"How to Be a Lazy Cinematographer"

How to get cinematic results with minimal effort. Hello everybody, my name is Mark Bagnoli, I'm a cinematographer, and today we're going to look at the commercial where we see the guy from Breaking Bad. And this is a big Hollywood type production, everything looks good, very professional. But I'm going to show you how you can create a similar look with just one few tweaks in your workflow.
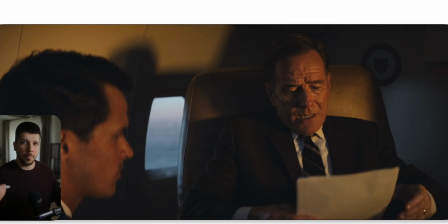(0:20)
So this is the first shot we're looking at, and now we're in a private jet. A private jet scene you can do today very cheap. There are a lot of airplanes or models here where you can rent, easy thing to do. But how do we create a look in there?
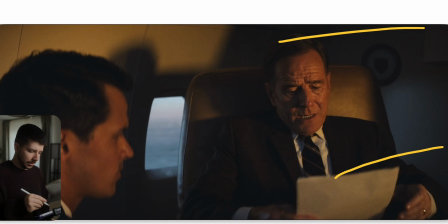(0:33)
They're going here for big sunset look. That means, as you can see outside, we actually have very cool tones outside. This is probably a green screen plane. I'm going to explain to you how you can do it without a green screen. I would always recommend this because this is annoying to do. So the thing you would do first is I'm going to show you the wide shot.
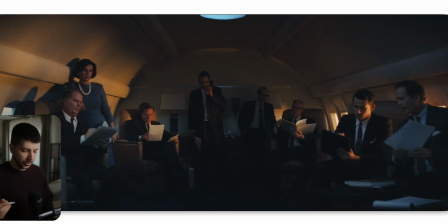(0:53)
So this is the wide shot of the plane, of the private jet. And the one thing you do is always, where do you put the sun? When you're in a plane scene, you're in the sky, so the sun can only come from one direction. So you set for your storyline, okay, the sun comes from here. Then you set the tone. Is this high noon? Is it sunset?
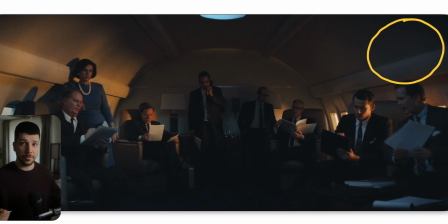(1:11)
So they choose the sunset look, which is always really cool for a plane scene because now you get a little bit of color contrast. And the only thing you have to do is to blast several lights from the outside. It depends on where the plane is, what location you are, how strong the light should be.
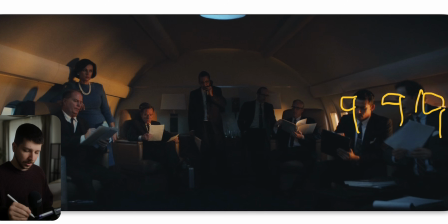(1:27)
But think about 600Ds, 1200Ds with a Fresnel, and you don't even need a lot of them. Sometimes one is enough to the most realistic feeling, but then you need a bigger source. You just blast this warm light on 3000 Kelvin or something like this into the scenery, and that's how you get a sunset look.
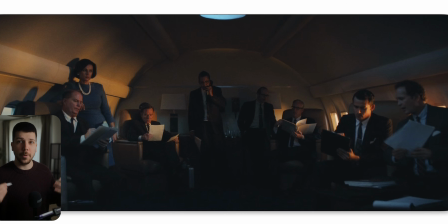(1:46)
Now the problem is, in a plane, normally, where do I get the fill light? Use a clever technique here. It really depends on the plane. Normally, you would put Astera lights or something into location to make it a bit more reasonable to where's the fill light coming from,
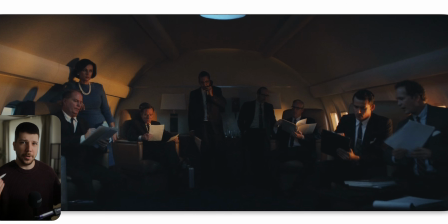(2:01)
because you always want to create a reality into your scene. What is the lighting reality? And the lighting reality is most of the time in planes, like I said before, okay, there are Asteras, there's the sun outside, and this is what creates the light. But what they've done here is they choose to have a hole on the upper side of the image,
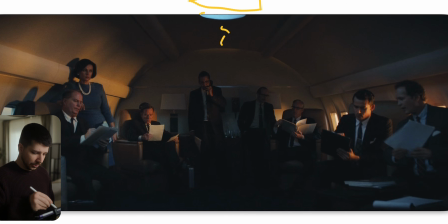(2:19)
so they can put a light up here and just blast it into the scenery, so that we have overall a cool fill that creates color contrast, because when you have this big warm light from the side, you also want to fill in the shadows with a little bit of cool tones, which creates and makes the image more three-dimensional.
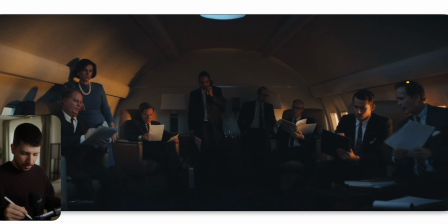(2:38)
As you can also see, normally I'm always for turn ARRI practical on, but these practicals are off for the scenery because they would distract the scene. They're probably really bright, but where do you look in the image first here? We look at him, because he is the brightest part in the image.
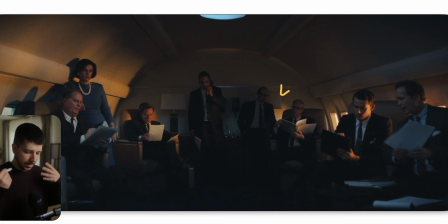(2:53)
The skill of a cinematographer is always create a reality where the audience looking where you want them to look at. And with clever replacing their biggest key lights, your focus is going to be on him because he's just slightly brighter than everyone else. So now the problem with planes are these windows.
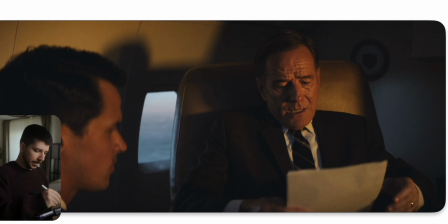(3:12)
Normally what I would do, which is much more easy, you would put a lot of ultra bounces just across the whole plane, just outside all ultra bounces, and then you have something like sky panels on the ground and just bouncing in,
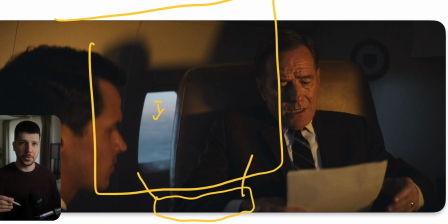(3:25)
giving a little bit of fill. So you can just overexpose the windows a little bit so that it just looks like, oh, you can't handle the dynamic range. It will still look good with a little bit of diffusion. It also looks very natural, and this you would only do if you have the money and the time for VFX,
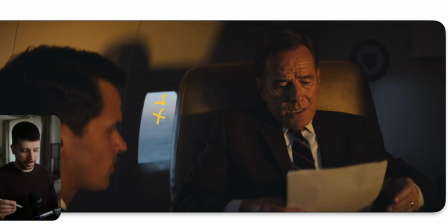(3:41)
because you have to 3D track everything in there, and just it's annoying to do. So if you don't have the money for it, don't even try it. Just go for overexposed windows.
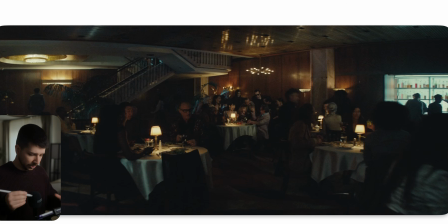(3:52)
Then this is the next shot I want to talk about, and this is just this cool late night diner scene. And for the scene, you don't need one single light. Most of the time you only light with practicals. You set your camera on the right position. I want to shoot this frame.